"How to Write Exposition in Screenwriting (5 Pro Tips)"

Welcome, party people. This is James A. Hurst, internationally tolerated screenwriter and story expert, and welcome to the first video in this video series, Write Dialogue Like a Boss. This first video is all about how to write dialogue that hides exposition.
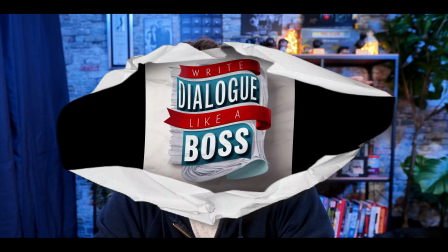0:12 But before we get started, if you want to dial up your dialogue skills, you want to grab my free companion PDF, Write Dialogue Like a Boss. Copy the link in the description or go to jamesahurst.com/dialogue to get your free copy and start writing dialogue like a boss.
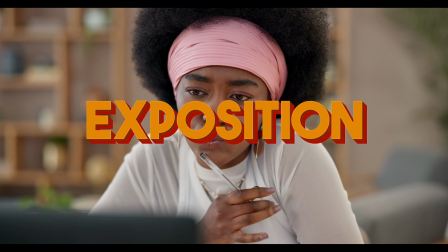0:29 I want to make the first episode in the series about exposition because it's the skill that I see most emerging writers really struggle to master. So in this video, I'm going to share my top 5 tips for hiding exposition. Let's get this done. So think about what happens when you quarrel with someone you love. Doesn't matter whether it's your best friend or your boyfriend or your girlfriend, you always become that person's personal historian of shame.
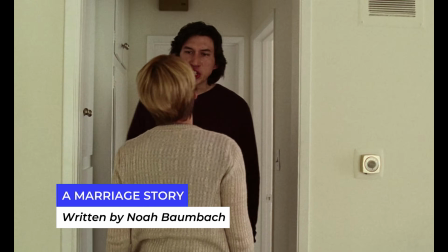0:55 He tells me he likes it better here. He tells you because he knows it's what you want to hear. He tells me you're on the phone all the time.
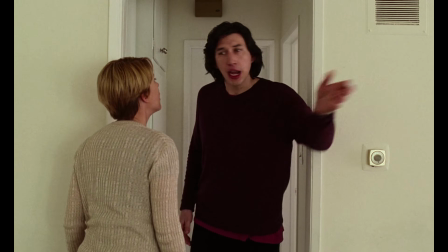1:00 You don't even play with him.
You know, it's not pretty, but this is typical human behavior, right? When we argue with someone we know really well, we tend to dig into their past and dredge up old wounds, past grievances, and key facts. So this is an incredibly useful expositional tool for writers. That's why my first tip for writing dialogue that masks exposition is to drape it in conflict. When done right, the audience doesn't even notice all the facts being revealed because they're too caught up in the moment.
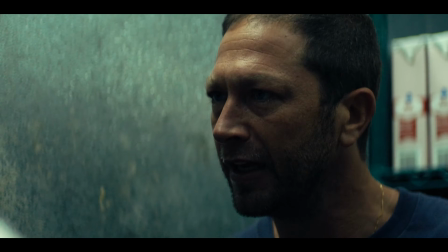1:30 Let's take a look at this technique being used in the pilot for The Bear.
Don't be rude and start doing a million things like a smart ass.
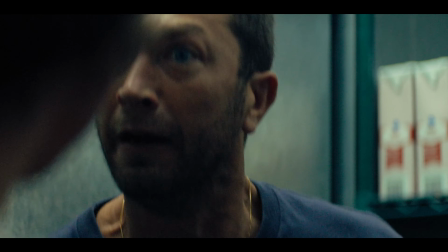1:36 I don't ever have time to take care of your mom for 6 Don't you It went by pretty fast, but Richie just said he's been taking care of Carm's mom for 6 months.
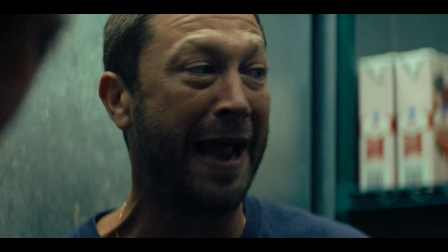1:44 I got all kinds of receipts from my divorce lawyer.
So apparently Richie's going through a divorce.
Backing up because all the time I'm spent trying to put your family back together because you're too much of a to come home.
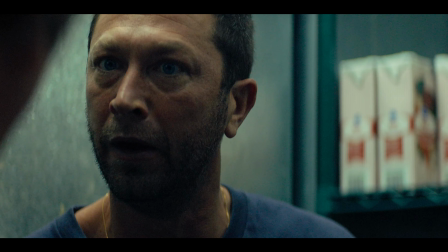1:53 Now we learned that Carm stayed away for 6 months after his brother's death, leaving Richie to pick up the pieces.
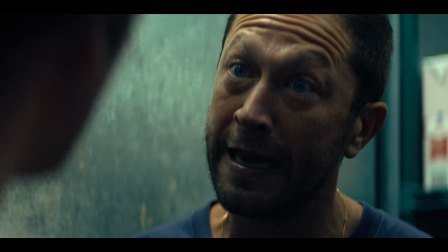1:59 This is your brother's house, okay? Yeah, remember? I was running it fine without you.
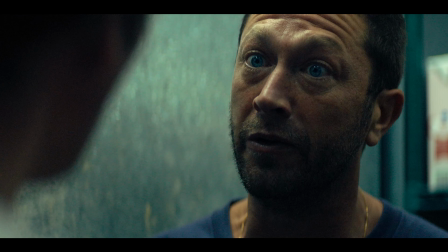2:04 Learned a couple things here, that this restaurant belonged to Carm's brother Michael, and that Richie was in charge before Carm returned.
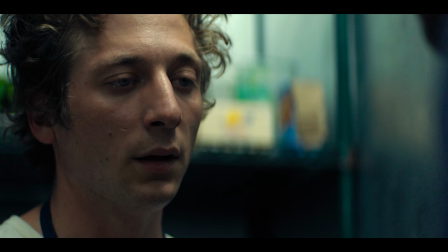2:10 Why didn't you leave it to you then?
That's a lot of information to get out in one scene, but you don't notice because you're caught up in the conflict between Carm and Richie.
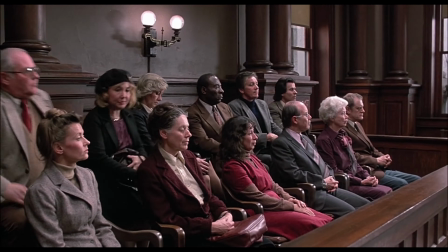2:21 So when you write conflict like this, you're turning the audience into, like, I don't know, the jury on a trial.
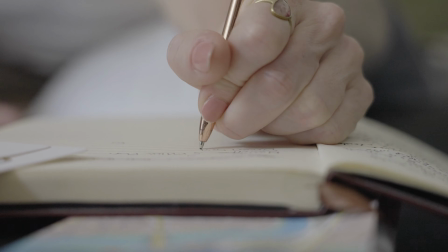2:26 You're encouraging them to mentally jot down everything being said so that they can make a judgment. And effectively, you're filling their brains with exposition, and they don't even notice because they're so caught up in the drama. You can pretty much get away with anything in a script so long as it's entertaining, even exposition. The audience might even know that you're spoon-feeding them facts, but they won't mind because you're having fun with it and making it entertaining.
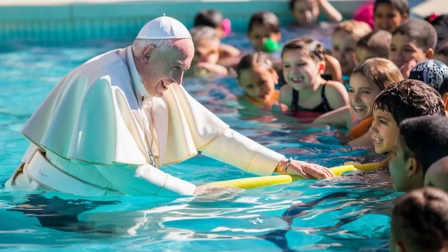2:54 In the book Save the Cat, they call this technique the Pope in the Pool, but I like to call the technique Margot in the Bubblebath. Why? Take a look at this clip from the 2015 movie The Big Short and see if you can figure it out.
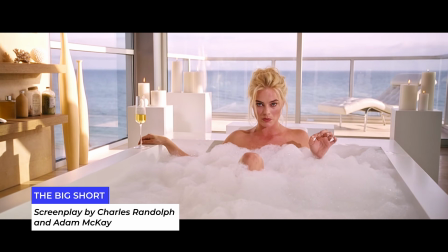3:06 So the banks started filling these bonds with riskier and riskier mortgages.
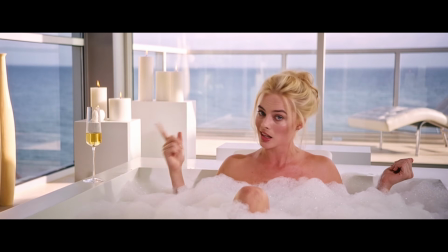3:11 Thank you, Banjo. That way, they can keep that profit machine churning, right?
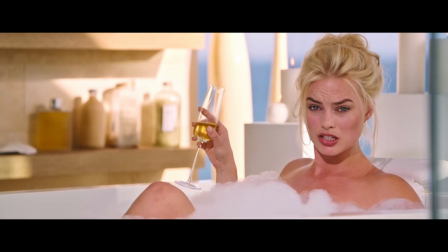3:17 By the way, these risky mortgages are called subprime.
See what I mean? You either don't notice that Margot's dumping out exposition, or you do notice and you don't really care because it's Margot Robbie in the bubble bath having fun and you're here for it.
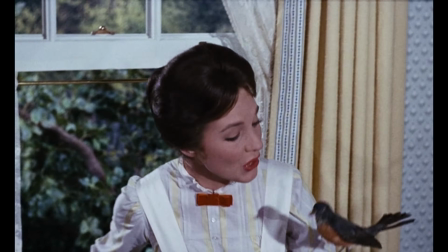3:30 Like the song says.
For a spoonful of sugar helps the medicine go down.
But there's more to this technique than just putting sugar on the medicine. Ugh. There's an ironic wink to this, a cheeky playfulness that people appreciate because you're letting them in on the trick.
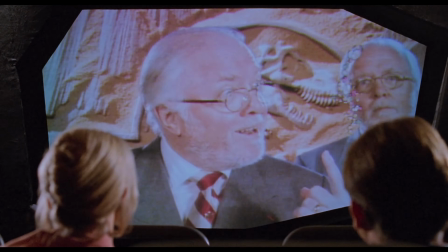3:46 Another example of this technique can be found in Jurassic Park.
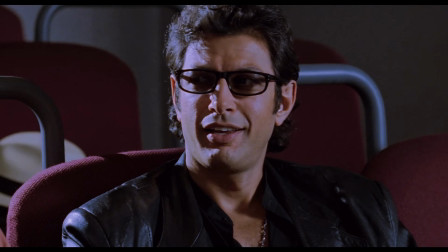3:49 The storytellers needed the audience to understand DNA replication, but instead of forcing the characters to explain it in some dry way, they put the characters on a ride.
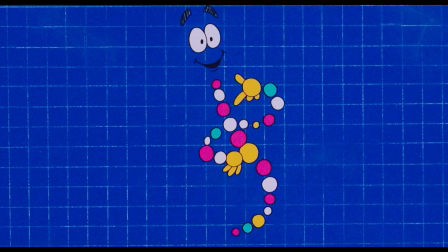3:59 A DNA strand, like me, is a blueprint for building a living thing.
So the takeaway here is that sometimes the best way to educate the audience is to make it entertaining.